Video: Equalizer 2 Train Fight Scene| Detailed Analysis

What's up, Fit Gamers? JoeyBslash3 here, and in this fight scene breakdown, we're going to be taking a look at another recent fight scene from the Equalizer 2, where Robert McCall takes down multiple henchmen with the utmost efficiency.
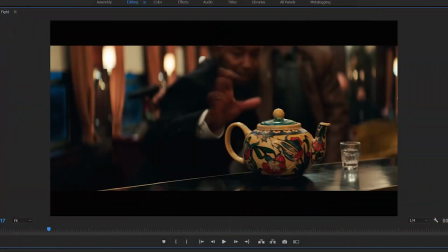25s
This fight scene has 19 different cuts and camera angles within 12 seconds of action, so let's put on the spectacles and break this one down step by step.
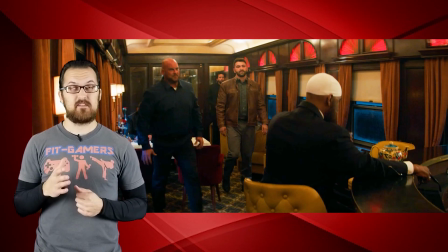36s
Let's take a look at this fight scene at normal speed first.
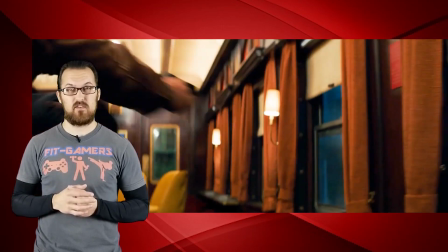39s
Again, there are 19 different cuts and camera angles within 12 seconds of action, so it can be kind of hard to tell what's going on.
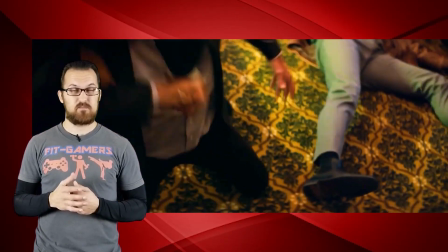46s
A lot of improvised weaponry, and it gets pretty brutal there at the end. But there you have it, done.
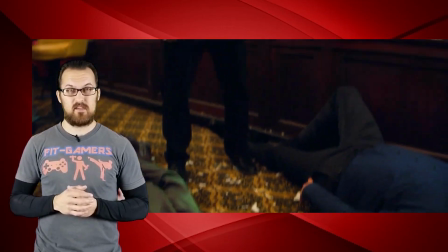52s
So now let's break it down in slow motion, step by step.
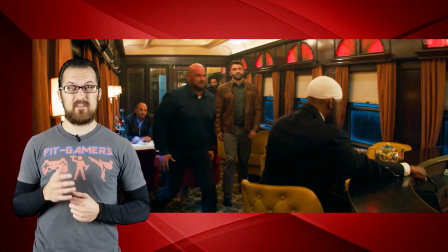55s
To start the fight scene, McCall uses his tea that he has in a small glass for the first henchman.
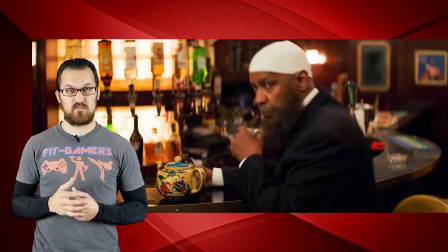62s
He splashes it in his face to get him to close his eyes and distract him for a split second.
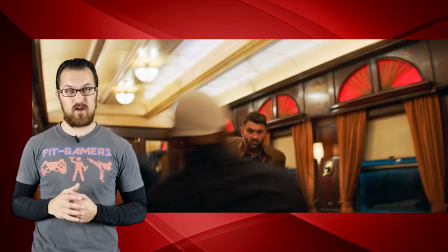67s
Right after that, he strikes him really hard with a strong right hand. However, if you look really closely,
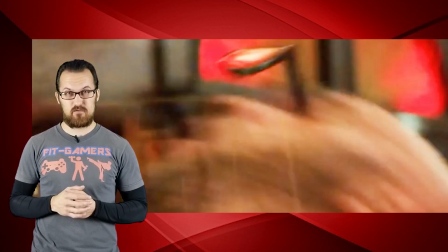74s
you'll see that he's actually stabbing this henchman right through the eye socket with the ends of his glasses.
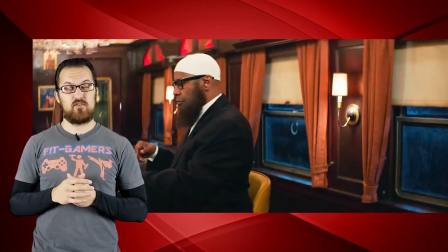81s
This was actually really hard to catch if you watch the film normally, but you do see McCall prepare his attack by taking a drink of his tea,
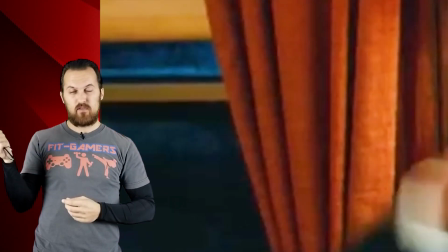89s
then he removes his glasses and he flips it into his hand and keeps one arm extended,
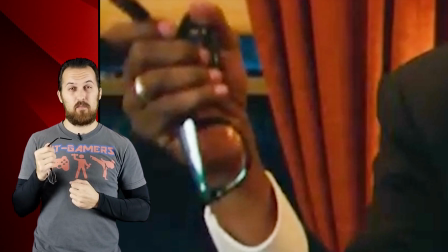95s
and that's ready to jam into that opponent's eye once he gets into range.
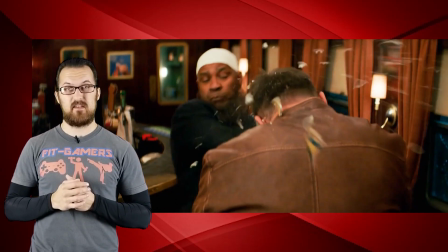100s
After he dispatches that first henchman, he immediately attacks the next one with the teapot, first using it as an impact weapon.
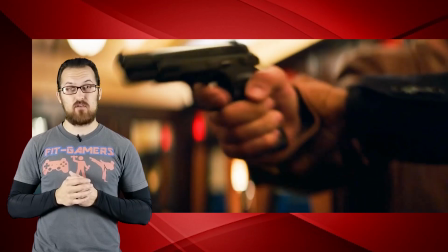107s
After he shatters the teapot against the henchman's head, he uses the now sharp shard of the handle to slice the henchman's neck,
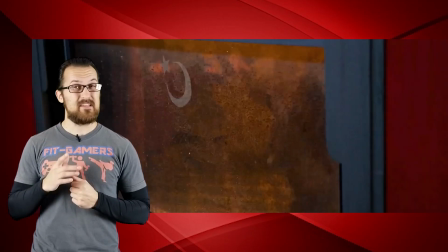115s
which puts him on the ground immediately and out of commission. There is a continuity error here, though, through this little sequence of edits.
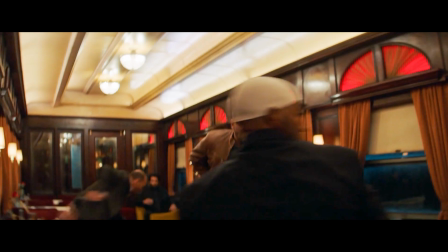124s
As the first henchman falls, the second one is starting to reach for his pistol.
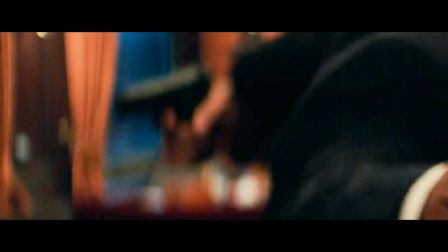129s
In the next shot, McCall is already controlling the pistol as he reaches to grab the teapot.
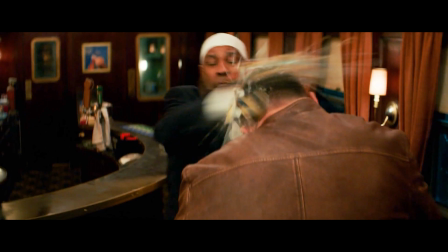136s
Then, after he smashes the teapot over the henchman's head,
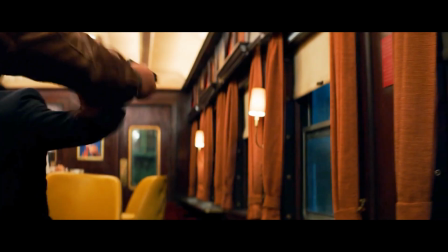139s
we see another shot of the henchman clearly drawing his pistol and McCall countering by grabbing his arm and directing it away from him.
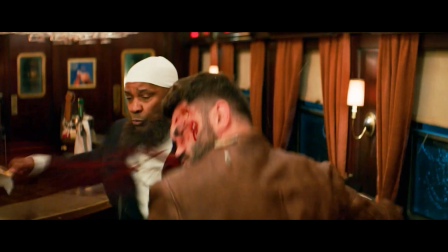148s
This error is not very noticeable when watching at normal speed though.
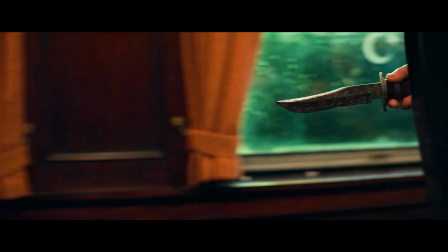153s
Lastly, McCall deals with the third henchman who is wielding a large knife.
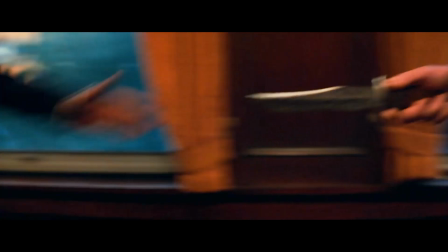159s
The henchman thrusts the knife in a straight line towards McCall, making it easy for him to counter.
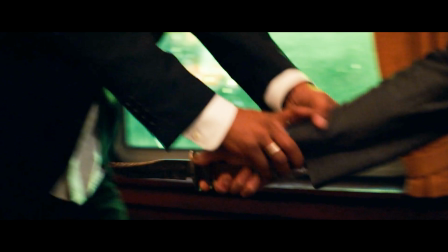165s
He grabs the knife arm with both hands and pulls the opponent off balance.
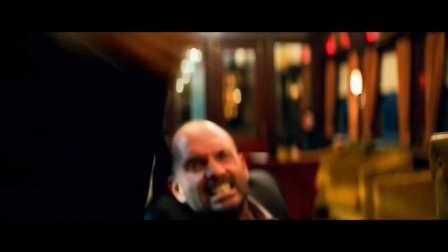171s
McCall then delivers a hard punch straight to the nose. Now McCall turns the henchman's arm to direct the knife towards him.
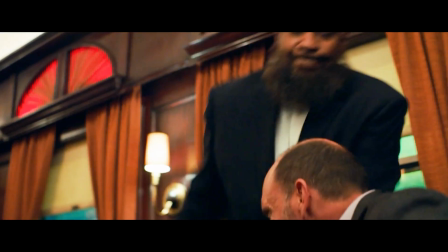179s
You do hear a slight crunch sound effect during this movement, indicating he may be breaking his wrist in order to achieve this position.
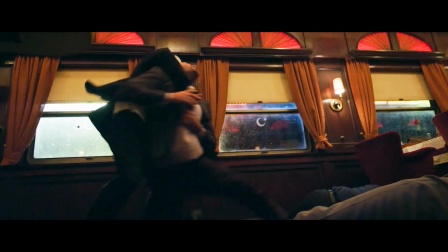188s
After he thrusts the knife directly into the chest of the henchman, he grabs the neck and snaps it just for good measure.
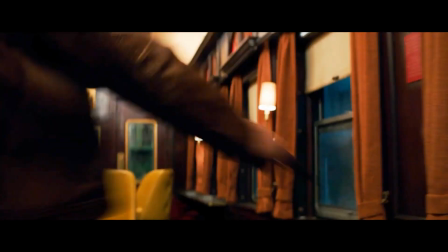195s
The main thing I did not like about this fight scene was that it was very hard to see the important details for McCall's improvised weapons,
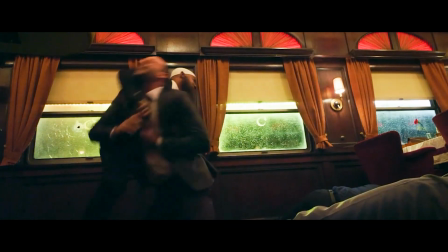204s
particularly the glasses. The filmmakers start to use the same effect from the first movie,
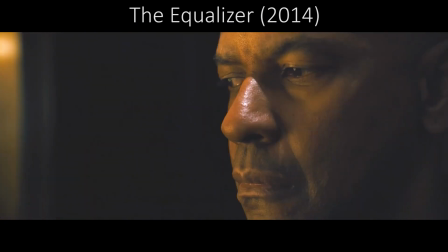209s
where time slows down and we see McCall plan out his attack by analyzing the room and what specific items he can use to his advantage.
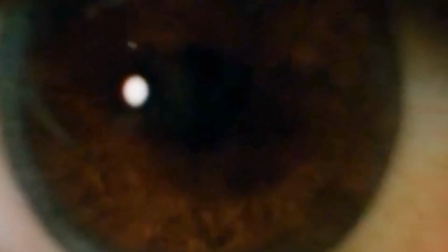217s
However, in this scene, once they zoom into his eye, he just sees the henchman coming towards him.
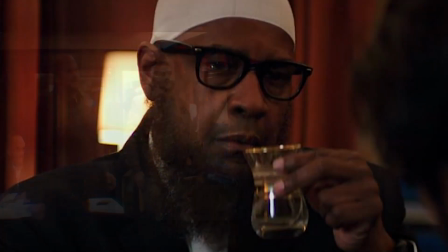223s
To get a better understanding of what McCall had planned in his attack, they could have done a quick slow motion close-up shot of his teacup,
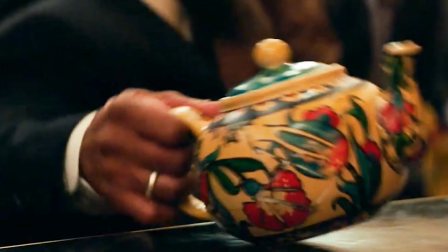231s
the glasses, and the teapot, as these were his main improvised weapons.
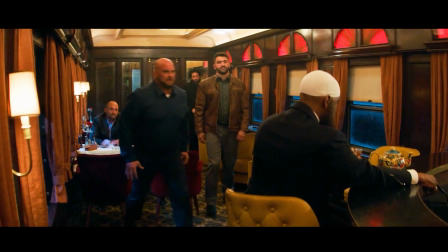236s
However, they may have intended this shortened planning sequence because the henchman started to engage right away,
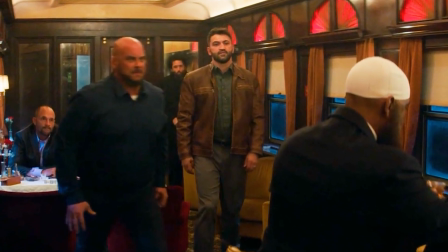243s
so perhaps they wanted to show that his planning got interrupted.
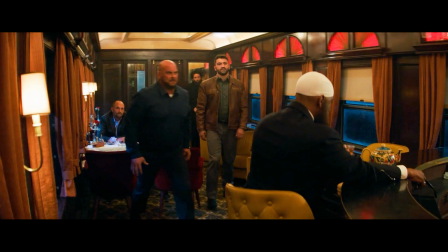247s
Either way, the fight scene works extremely well with the quick cuts and smart placement of sound effects.
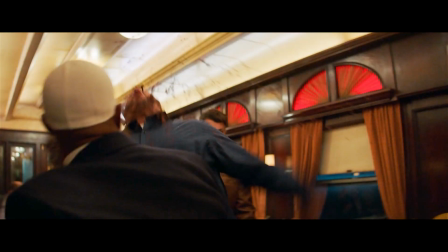253s
As the audience, you probably aren't supposed to know exactly what happened in those short 12 seconds,
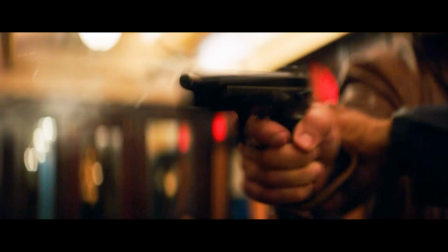259s
but instead you should have a basic idea of the carnage that ensues after you process the sound effects you hear and the images you see.
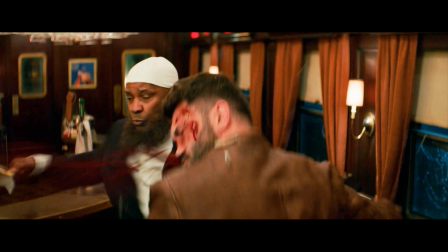268s
It's meant to be fast and confusing,
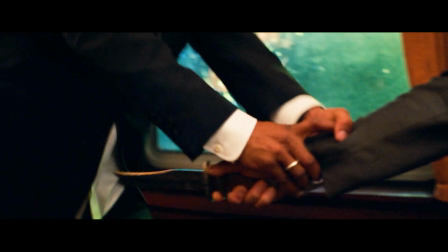271s
so you understand the surprise and fear the henchman must feel once McCall starts his onslaught, just like in the first film.
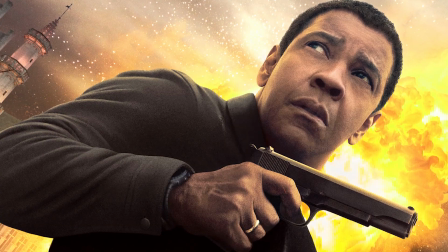279s
So there you have it for this fight scene breakdown from the Equalizer 2.
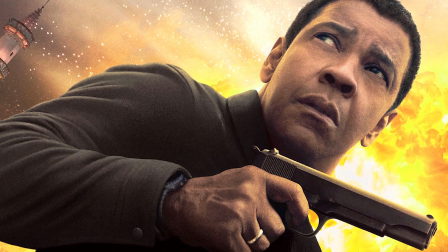283s
Robert McCall is an expert at improvising and using his environment to his advantage when it comes to dispatching those bad guys.
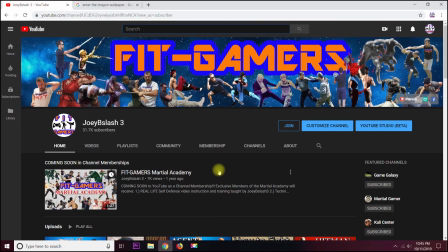290s
I hope you guys enjoyed and learned something from this breakdown of the fight scene choreography.
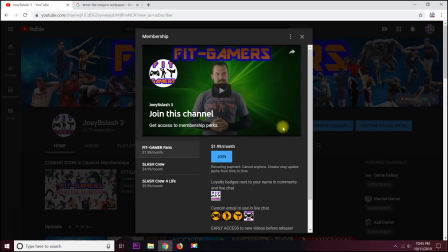296s
Remember, channel memberships are now available, so if you want to direct us on what videos to do next, be sure to check them out, as there are a few options to choose from. I hope to see you guys in the next video.
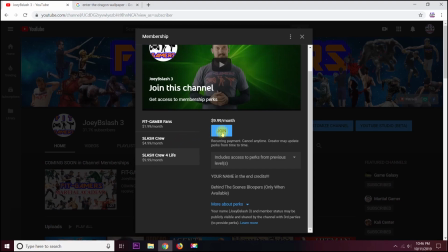308s
Until then, I'm JoeyBslash3, and as always, game on, stay fit, and keep on training.